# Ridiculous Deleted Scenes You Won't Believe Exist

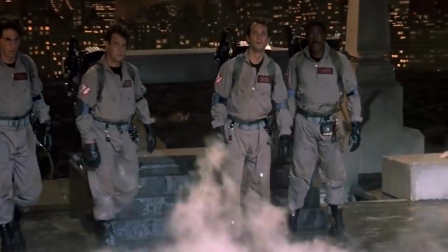[4:08]
But director Ivan Reitman clearly wasn't sure just how absurd the movie's comedy should be.
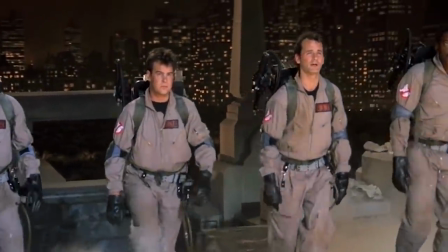[4:13]
Among the failed comedic experiments that he was toying around with was one particular subplot that was, in retrospect, gloriously ill-conceived.
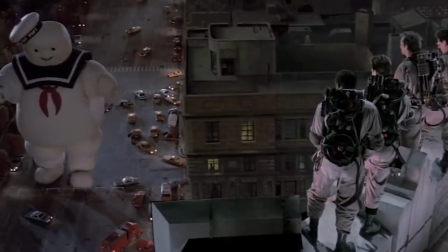[4:21]
In the book Making Ghostbusters, Reitman explains that he had planned to have Bill Murray and Dan Aykroyd play dual roles,
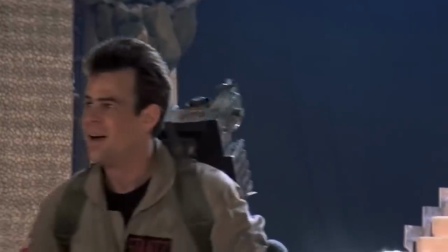[4:27]
not only as the Ghostbusters' Peter Venkman and Ray Stantz,
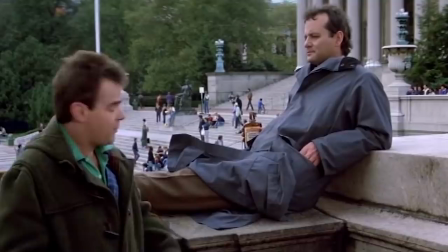[4:30]
but also as a pair of homeless men named Bojay and Coombs that were supposed to serve as a kind of mundane counterpoint to
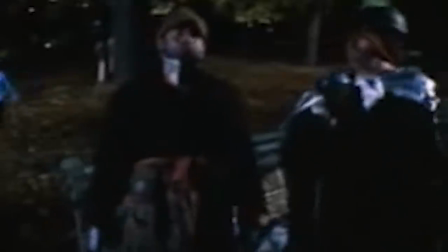[4:36]
the otherwise world-ending action.
This year... Run, run! Get out of the way! Stop!
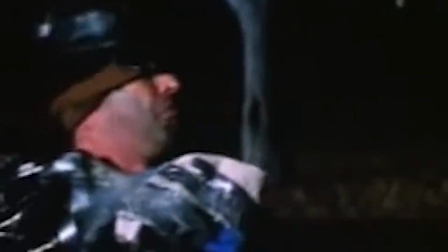[4:44] Come on! Rush, rush, rush! I was rushing...
Rather than grounding the movie, however,
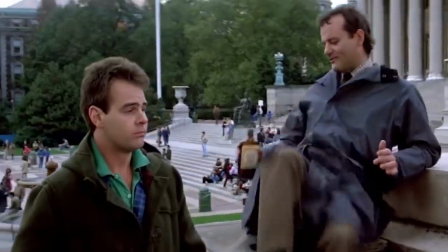[4:49]
Reitman immediately knew upon watching Murray and Aykroyd on film that focusing on two-side characters who were inexplicably played by the lead actors would have the completely opposite effect.
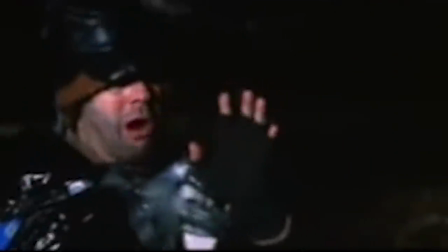[4:59]
However, these characters were present in the novelization of the film, probably because book characters can't suffer from weird casting.
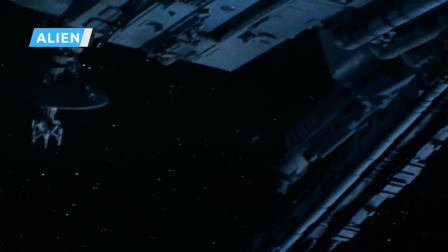[5:06]
Ridley Scott's 1979 film Alien is beloved not only as a work of thought-provoking science fiction, but also a tremendously spooky horror film.
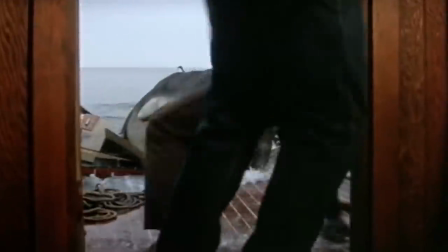[5:14]
Along with Jaws, Alien is famous for solidifying the conventional wisdom among horror movie aficionados that the less of the monster you see, the better.
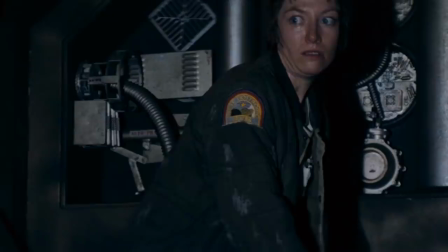[5:22]
There was, however, a scene deleted from the middle of Alien that violated this sacred tenet of filmmaking,
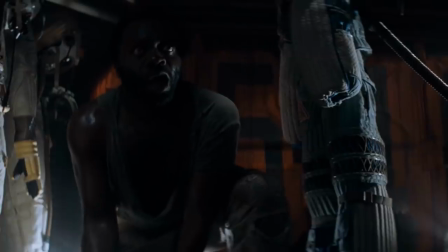[5:27]
and proved just how quickly scary can become silly if a movie shows too much too soon.
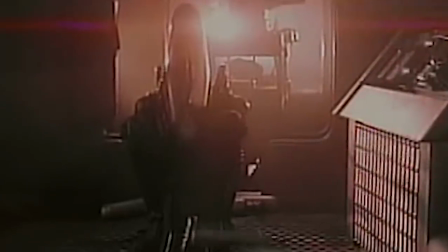[5:31]
In this scene, while trying to escape the ship, Lambert stumbles upon the alien sitting on the ground.
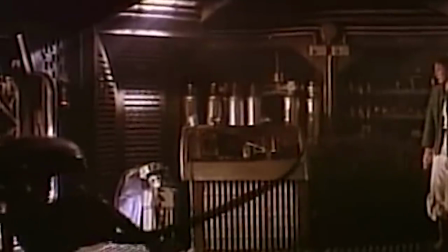[5:36]
She stares at it for a moment, paralyzed with fear, before the alien kind of just crab walks over to her.
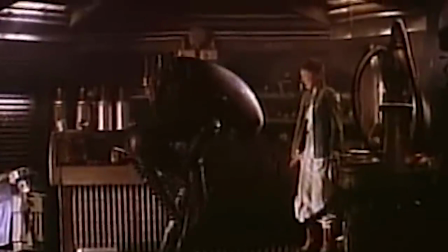[5:42]
It's probably supposed to be tense, but from the way the scene is framed and paced, it ends up being totally ridiculous, and not even remotely scary.
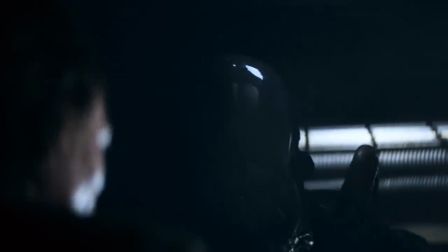[5:49]
As cool as the effects were in Alien, this scene is a reminder that terrifying creatures look way better in quick glimpses, allowing your mind to fill in the details.
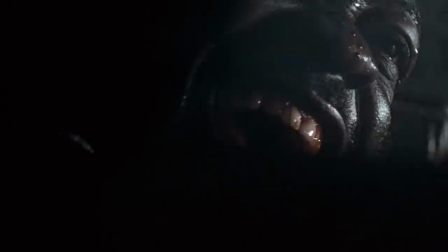[5:57]
When you have the chance to see the alien's entire body for a long period of time in a well-lit room, it quickly becomes very clear you're just looking at a guy in a rubber suit.
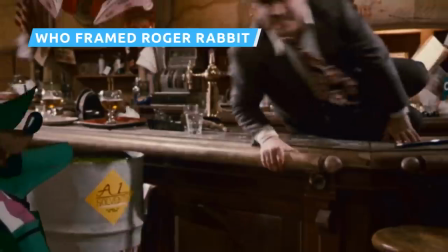[6:06]
The setting of Who Framed Roger Rabbit seems absurd at first glance, because it is,
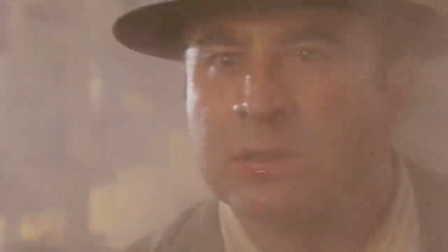[6:11]
a film noir version of Los Angeles in which real people live alongside cartoons as separate social classes.
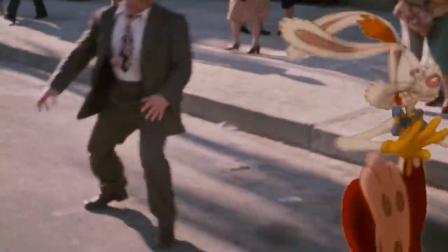[6:17]
Despite this strange premise, the world-building ends up being remarkably consistent, and it's pretty easy to get your head around it once the story gets going.
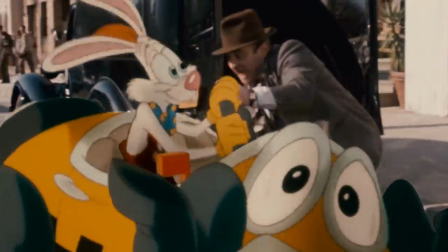[6:25]
But that might not have been the case if one sanity-shattering scene had made it through the final edit. it.
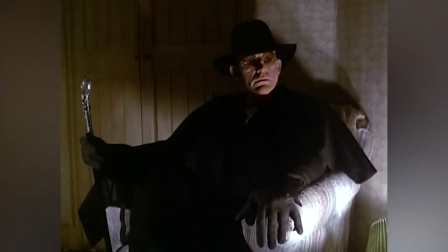[6:30]
After being captured by the villains, protagonist Eddie Vallant finds that his head has been trapped inside a cartoon pig head that seems to be at least partially alive.
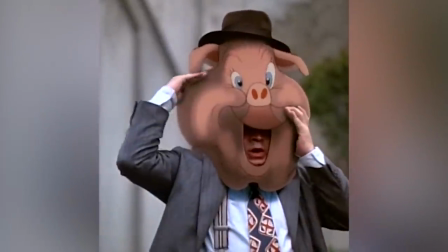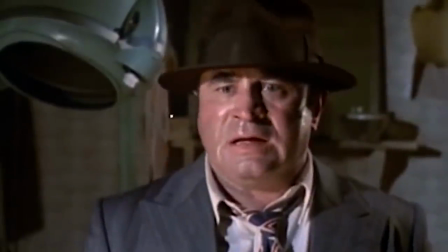[6:43]
After freaking out for a moment, Eddie escapes from his cartoon confinement in an equally cartoon-like way.
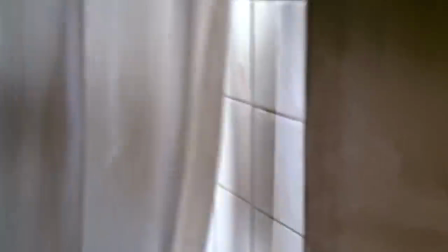[6:49]
Relative to all the other weird gags in this movie, this one is much harder to understand, largely because it doesn't seem to be based on anything from pre-existing cartoon convention.
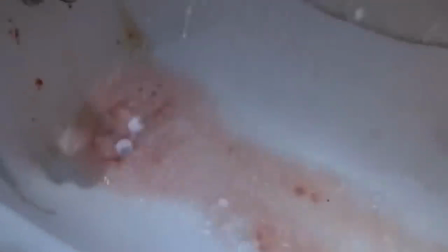[6:58]
Was the pig head once a part of a larger organism that was beheaded? Or did the bad guy somehow create a sentient, severed pig head from nothing?
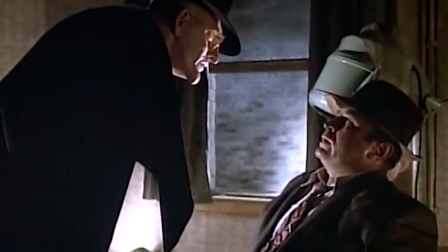[7:05]
Did Eddie kill the creature when he washed it down the drain? There's no way to answer these questions without getting into some really existential territory.
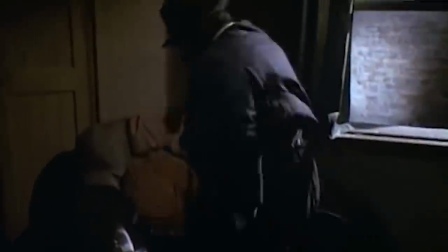[7:13]
Perhaps the wildest thing about this scene is that, even with hindsight, director Robert Zemeckis doesn't seem to think that it was all that weird.
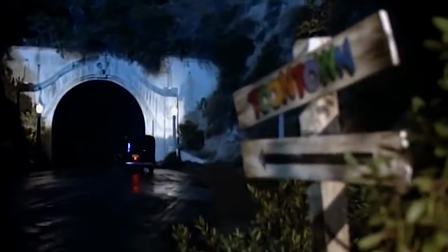[7:20]
The only reason he cut it was because it slowed down the movie.
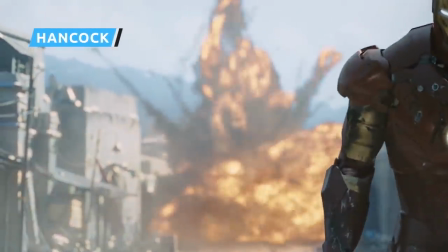[7:24]
Released during the same summer as Iron Man, Hancock is something of a forgotten oddity from a time before the MCU had redefined superhero movies.
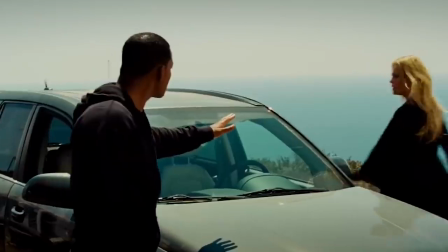[7:31]
It stars Will Smith and Charlize Theron, and has the script co-written by Vince Gilligan, who later went on to create Breaking Bad.
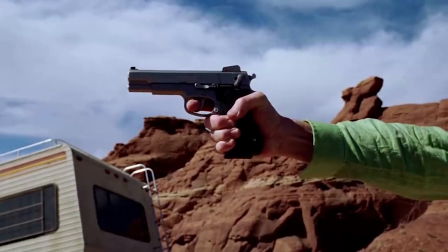[7:38]
Although the film only got mixed reviews when it came out, no one could fault it for lacking ambition.
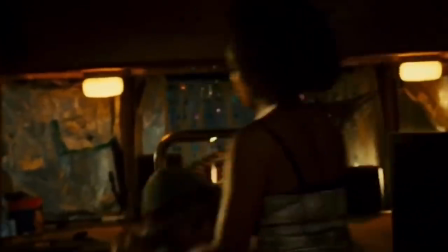[7:42]
It was a bold deconstruction of superhero conventions, with no costumes, code names, or explosions, aiming to be more of a comedy-drama than a nonstop action movie.
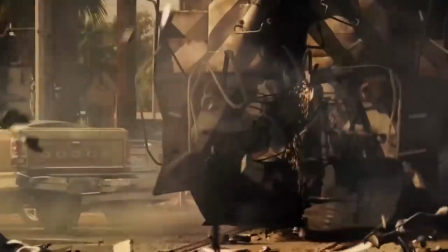[7:51]
Nevertheless, one deleted scene did feature an explosion of sorts.
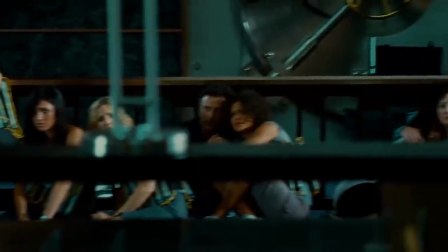[7:55]
During this scene, the depressed alcoholic superhero Hancock is having a casual fling with a woman he doesn't really know, fooling around with her on the couch in his mobile home.
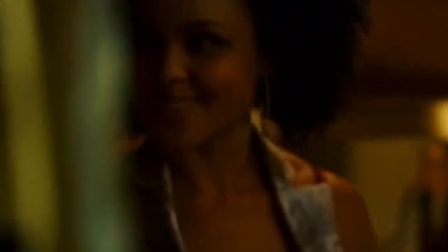[8:04]
Before things go further, however, he tries to warn her about some of the side effects that may occur during their impending encounter.
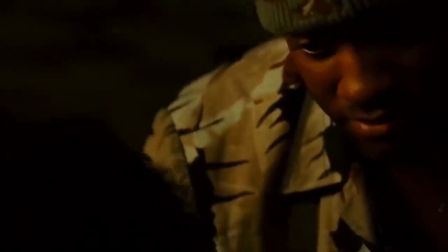[8:10] "...start climbing the mountaintop, you know? You know? Yes.